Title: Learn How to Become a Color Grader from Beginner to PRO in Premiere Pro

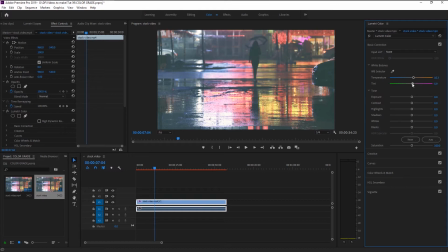4:14 We can use tint to give our video magenta color or greenish color. Since we do have some beautiful magenta color in our video, so we will boost it a little by increasing it a little to 5.
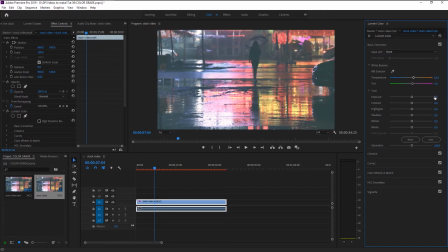4:29 In the tone we have our exposure, we can increase the white on our video by using the exposure and you can
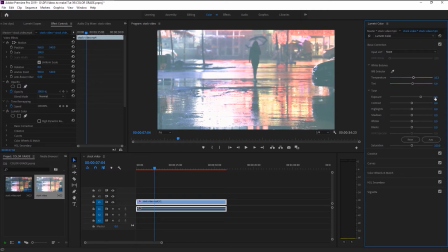4:36 also reduce the overexposed white on your video by decreasing it.
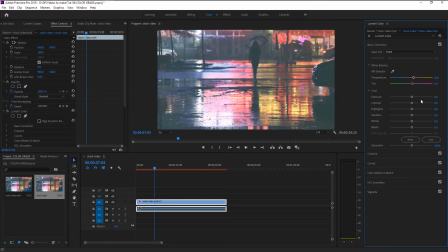4:41 Since our video is shot in night we don't have to use it. Contrast is nothing more than the brightness of colors, you can increase the color's brightness or decrease it as per your need.
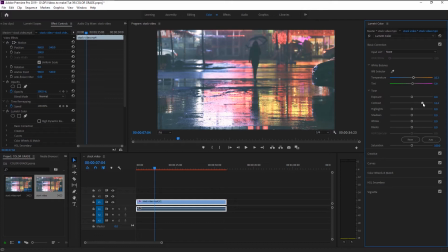4:56 For this video we will increase it around 25. Highlights are like white color in the video. You can increase the whiteness or decrease it as you need. We will increase it by 1 since we don't want more white in our video.
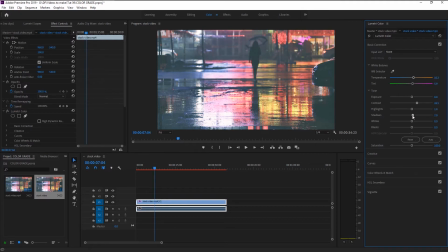5:12 Shadows are used to increase or decrease the darkness in a video. This will help you bring the dark color such as shadows on a bright day in your video. We will decrease it to minus 26 to increase the darkness of our video.
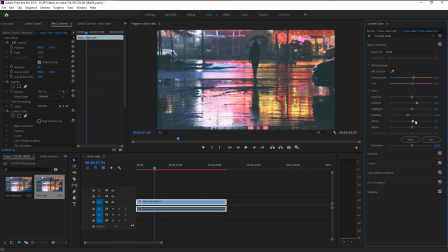5:28 The white is opposite of shadows, you can use to increase or decrease the white tones in your video. We will increase the whiteness to 11 so we can see our colors more clearly. Black is used to again increase or decrease the black color in your video.
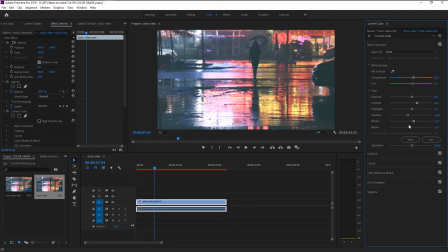5:46 since our video is super black on some areas so we will decrease the black to minus 27 saturation represents the overall color of the video you can make it black and white if you decrease it or increase it to
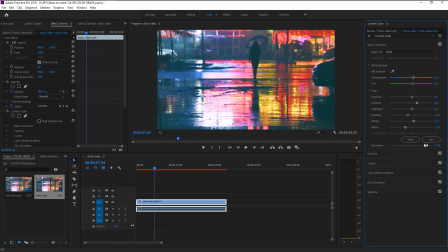6:01 make it more vibrant I suggest you that please don't overuse the saturation because it will make your video look unwatchable so be humble with the saturation we will increase it to 112.
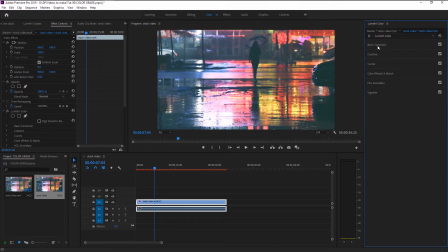6:15 As you see just by using basic correction we can see that our video became really good. Now let's move to creative panel. In this panel as you see we have our default looks available for you to use but these looks will only works on few videos and we can't rely on it much.
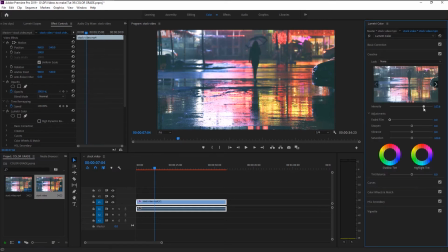6:35 You can also increase the looks intensity if you want with this. By color grading each video to our own taste we will make it look super awesome without any looks and lots you can use faded film tool to make your video color to have little Gaussian tone to it we don't need the
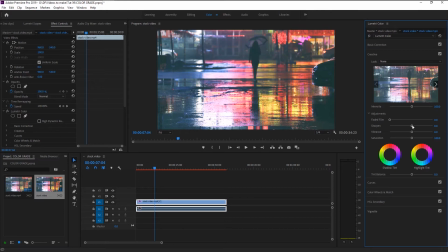6:54 tone to our video sharpen is used to increase a video sharpness if you increase it you can see that our video becomes super crispy and it looks so unnatural always be gentle with sharpness and don't overuse it I will increase it to 8 and that will give us that enough crisp to our video.
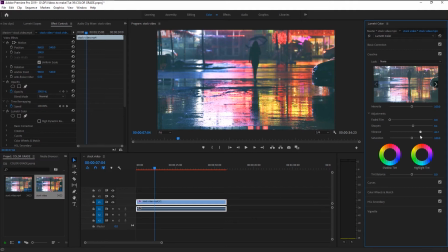7:15 You can use Vibrance to increase the intensity of each color in your video, and also decrease it to make it look like a wasted video. We will increase it to 21 and give a little bump in our color's intensity. Saturation is same as the previous one,
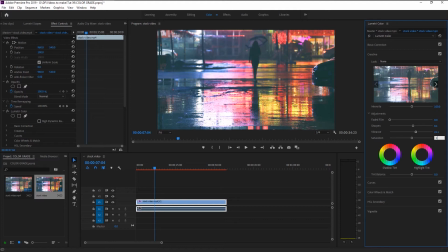7:32 you can use it to increase or decrease the overall color in our video here we have two tint circles one is highlight and other is shadow by using any colors in this circles we can increase or decrease the colors highlight and shadow if I use the
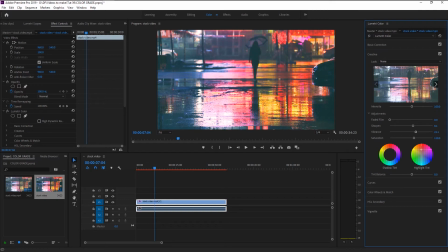7:52 red-orange color in our highlight tint circle as you see red-orange color in our videos is increased its intensity You can also use the shadow tint to increase the color of tint shadows.
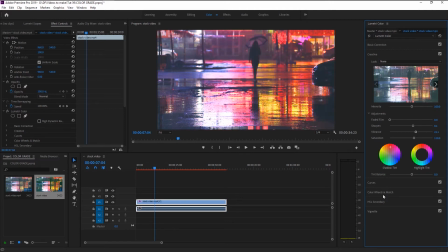8:06 We will use the same red-orange you can see the difference between the highlight tint and the shadow tint. You can use the tint balance to increase or decrease the glowness of that specific color. We don't need this for now so press Ctrl Z to undo it. Let's move on to curves.